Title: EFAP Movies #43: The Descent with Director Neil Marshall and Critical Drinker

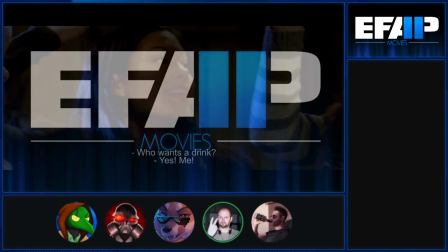I like a slow build for something like this the films that i like are slow bills the thing and alien and the exorcist all that
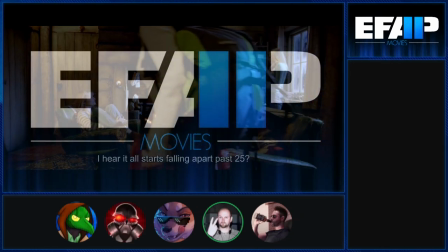stuff they take that take their time it was definitely something i learned from dog soldiers of like people are going to care if you just if if it's
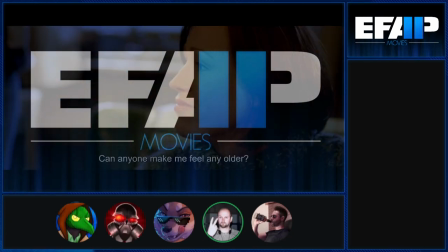just like bullet fodder or whatever it is characters that line up to be killed i want people to feel their deaths i want people to feel so let's take the time
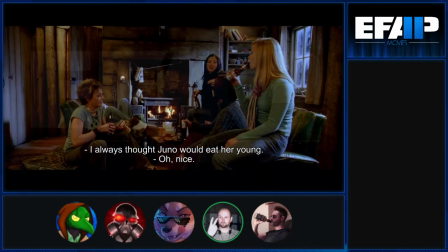to get to know these these girls care about them a bit before we start butchering them yeah well they're interesting like this
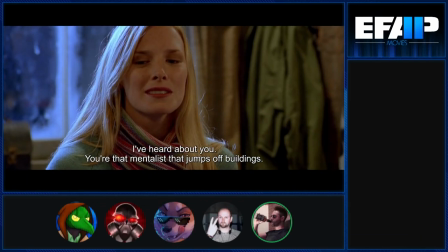is the thing like they they don't really come across as just like stock characters that like oh i can tell this person's gonna get killed right away or
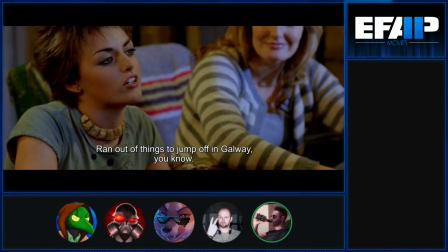whatever like they're all they've got enough personality and enough depth to them that like yeah okay quite invested in each of them like it's not
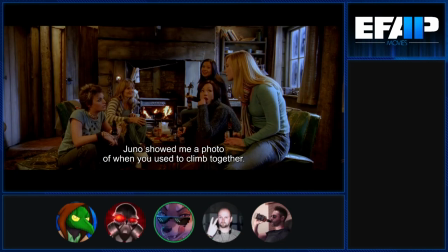predictable and like an eye-rolling kind of way it's like oh you're the this archetype you're the this you'll die first you'll die second you'll die the you'll be the coward
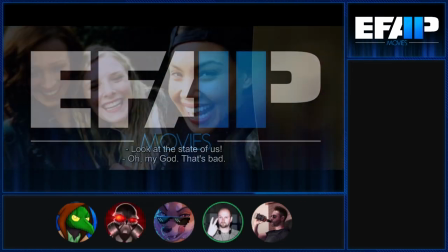you'll beat you're the horny one we're really kind of strayed away from more obvious kind of stereotypes i guess for female characters
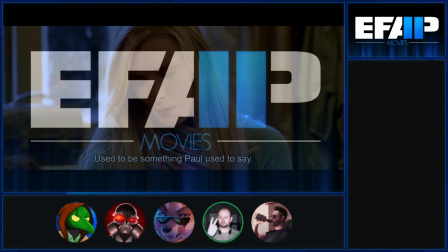in this kind of film thank you i really like i you know i had to fight with some of the execs you
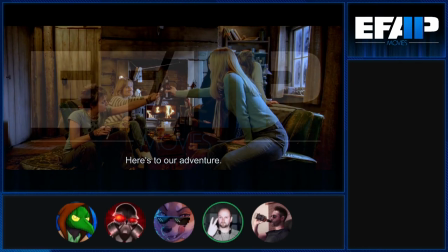know a little bit on that of like you know they were like why are they why do they all have to wear like woody jumpers and stuff like that can they
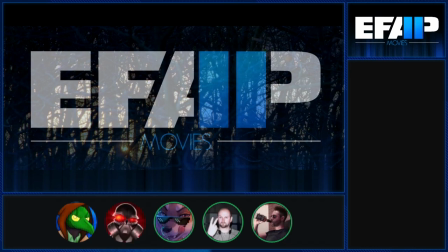not like be stripping off at this point they wanted more stereotypical stuff more uh it's like pajama party business
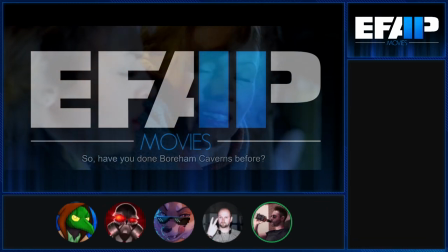you know this is what the people want i suppose it's kind of a rare thing as well to have like a movie like this where it is an all-female cast you know it's
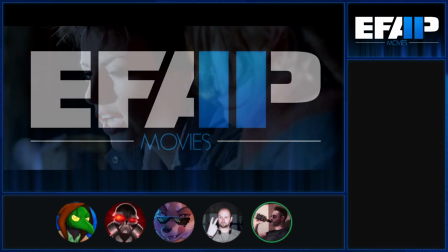not been done a huge number of times and you know it's done in such a way here that it just feels completely natural like they're
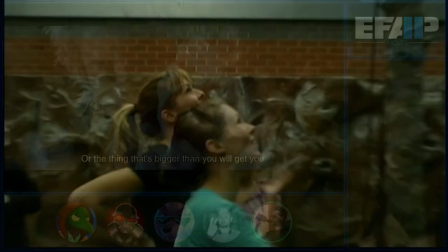all friends it makes sense for them to be here in this position doing this stuff well i did a lot of research into the the climbing and caving
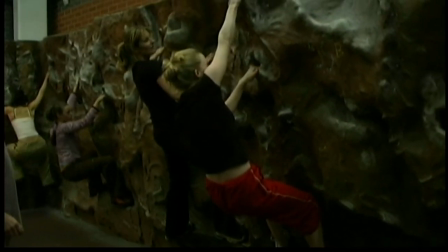kind of before writing it and it's like yeah that there's a lot of women out there doing it i mean this is 20 years ago now there
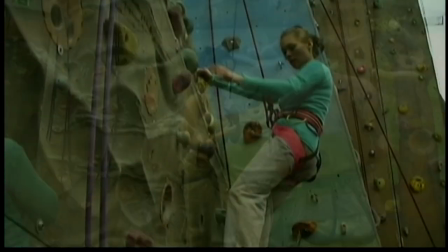was then there certainly is now it's an international community it's everybody does it and there's groups of women out there you know doing it so i
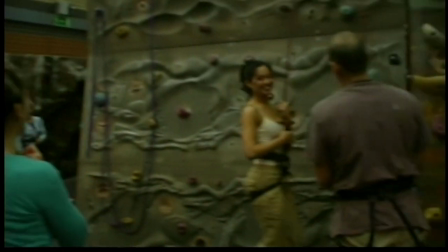was like why shouldn't it be a group of women it could all be mates and they can get on like mates and not have to be bitching and you know all this kind of stuff behind each other's back.
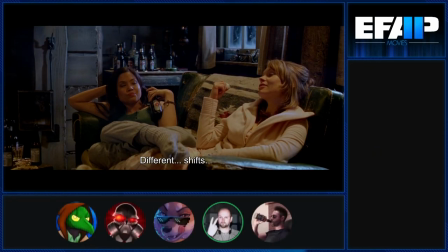They can just be normal people. Yeah. They drink beer and they can fart and whatever the fuck it is that they do.
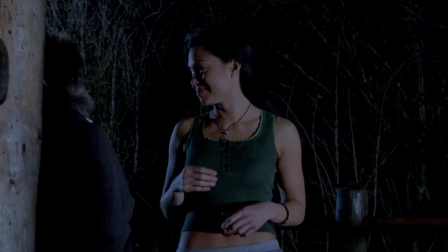Ladies don't fart. My mom told me. Just before we had the first overt reference to Juno's necklace.
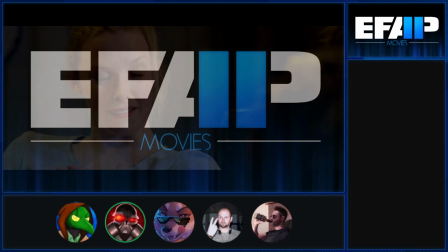And I will say it's impressive. We're what 13 minutes in and we've set the foundation for almost everything because as much as there's no
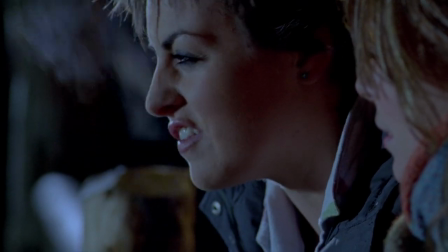stereotypes because I totally agree with that We've still got pieces of each of them that are going to be relevant once the story moves on,
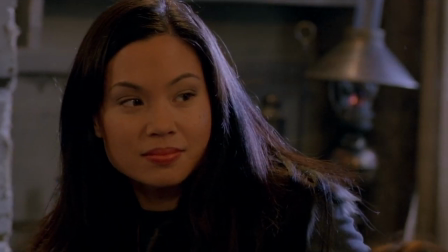being Juno's already been set up as slightly distant yet,
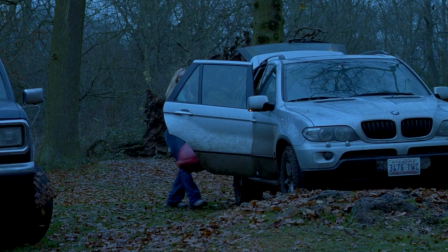the sort of action woman of the lot, which is an interesting dynamic to keep pushing, especially that she's the one that gets everybody to do all of the extreme sports,
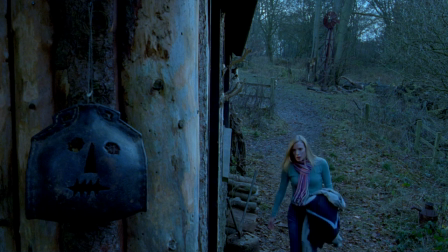all the fun outings. It seems that she uses that to avoid talking about more serious stuff, especially being there's an affair behind all of it.
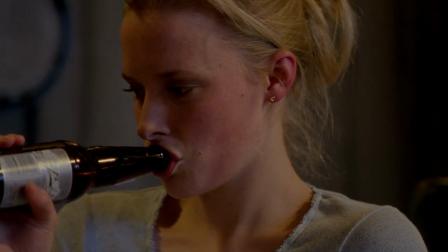Then, of course, we know exactly what our main character's going through. Then the protege to Juno,
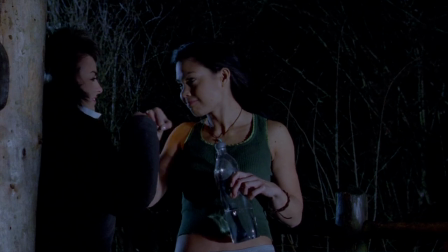right? she's already made reference to how she's a go-getter she likes the risks she likes doing there's a really obscure
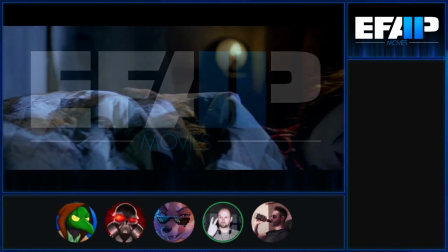deliverance reference here which you can't see very well but it's all to do with the fact that um bethia is lying with her arm twisted around the
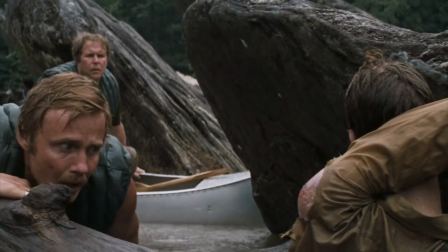back of her head and if you remember the way that one of the characters is found in deliverance that he has his arm bent around the back of
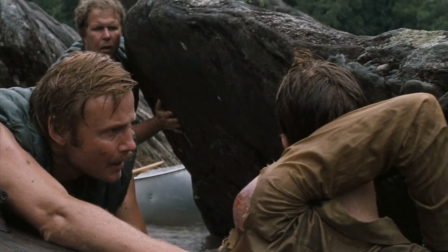his head it's been a while since i've seen delivers but i think i know what you mean okay ronnie cox he's got a dislocated arm
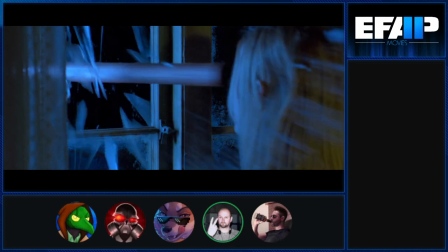around the back of his head anyway there it is
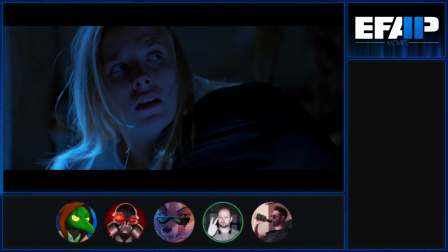that was a nice little jump scare great little jump scare but that came about in the script phase because people were saying well
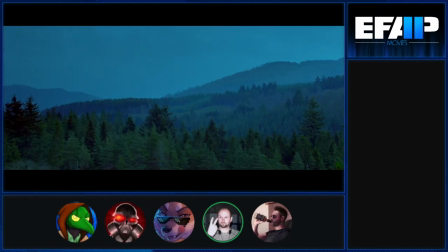the first part of the movie doesn't read like a horror movie we need something so I thought of putting a
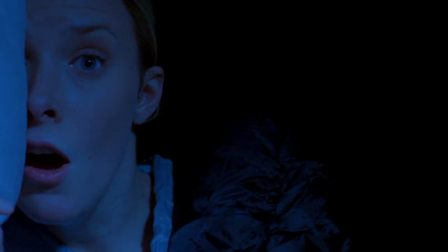jump scare in there and I think that one actually works really well oh yeah thematically
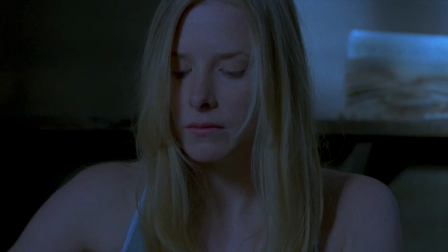it's very very appropriate it also sets up the medication it really helps get you in her head yeah
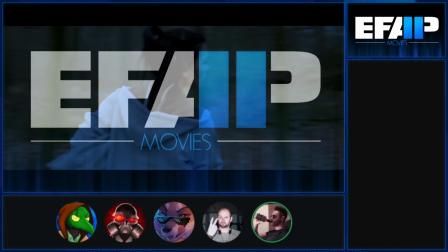The benchmark is for stuff like this. The first 15 minutes of a movie should establish your main character,
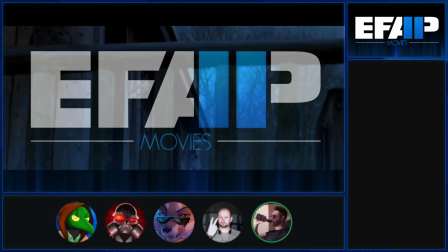your general set-up, your stakes, and any of the sort of plot threads that you're going to pursue going forwards.
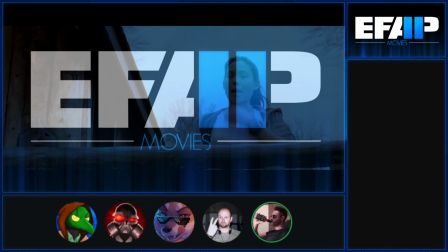And we are just at the 15-minute mark, and we've essentially got all of that now. Yeah, I think so.
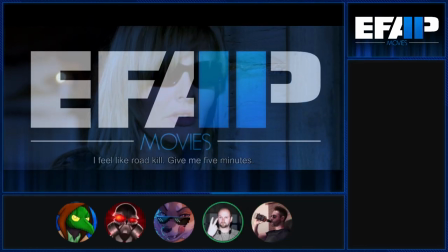I mean, maybe not the stakes yet, because we haven't gone down the cave. We kind of know why they're here, if you know what I mean.
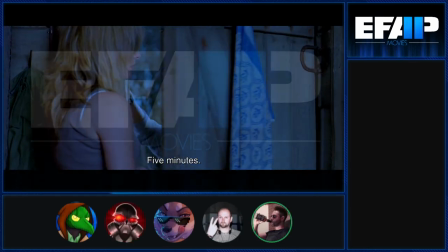They're going to be doing this thing.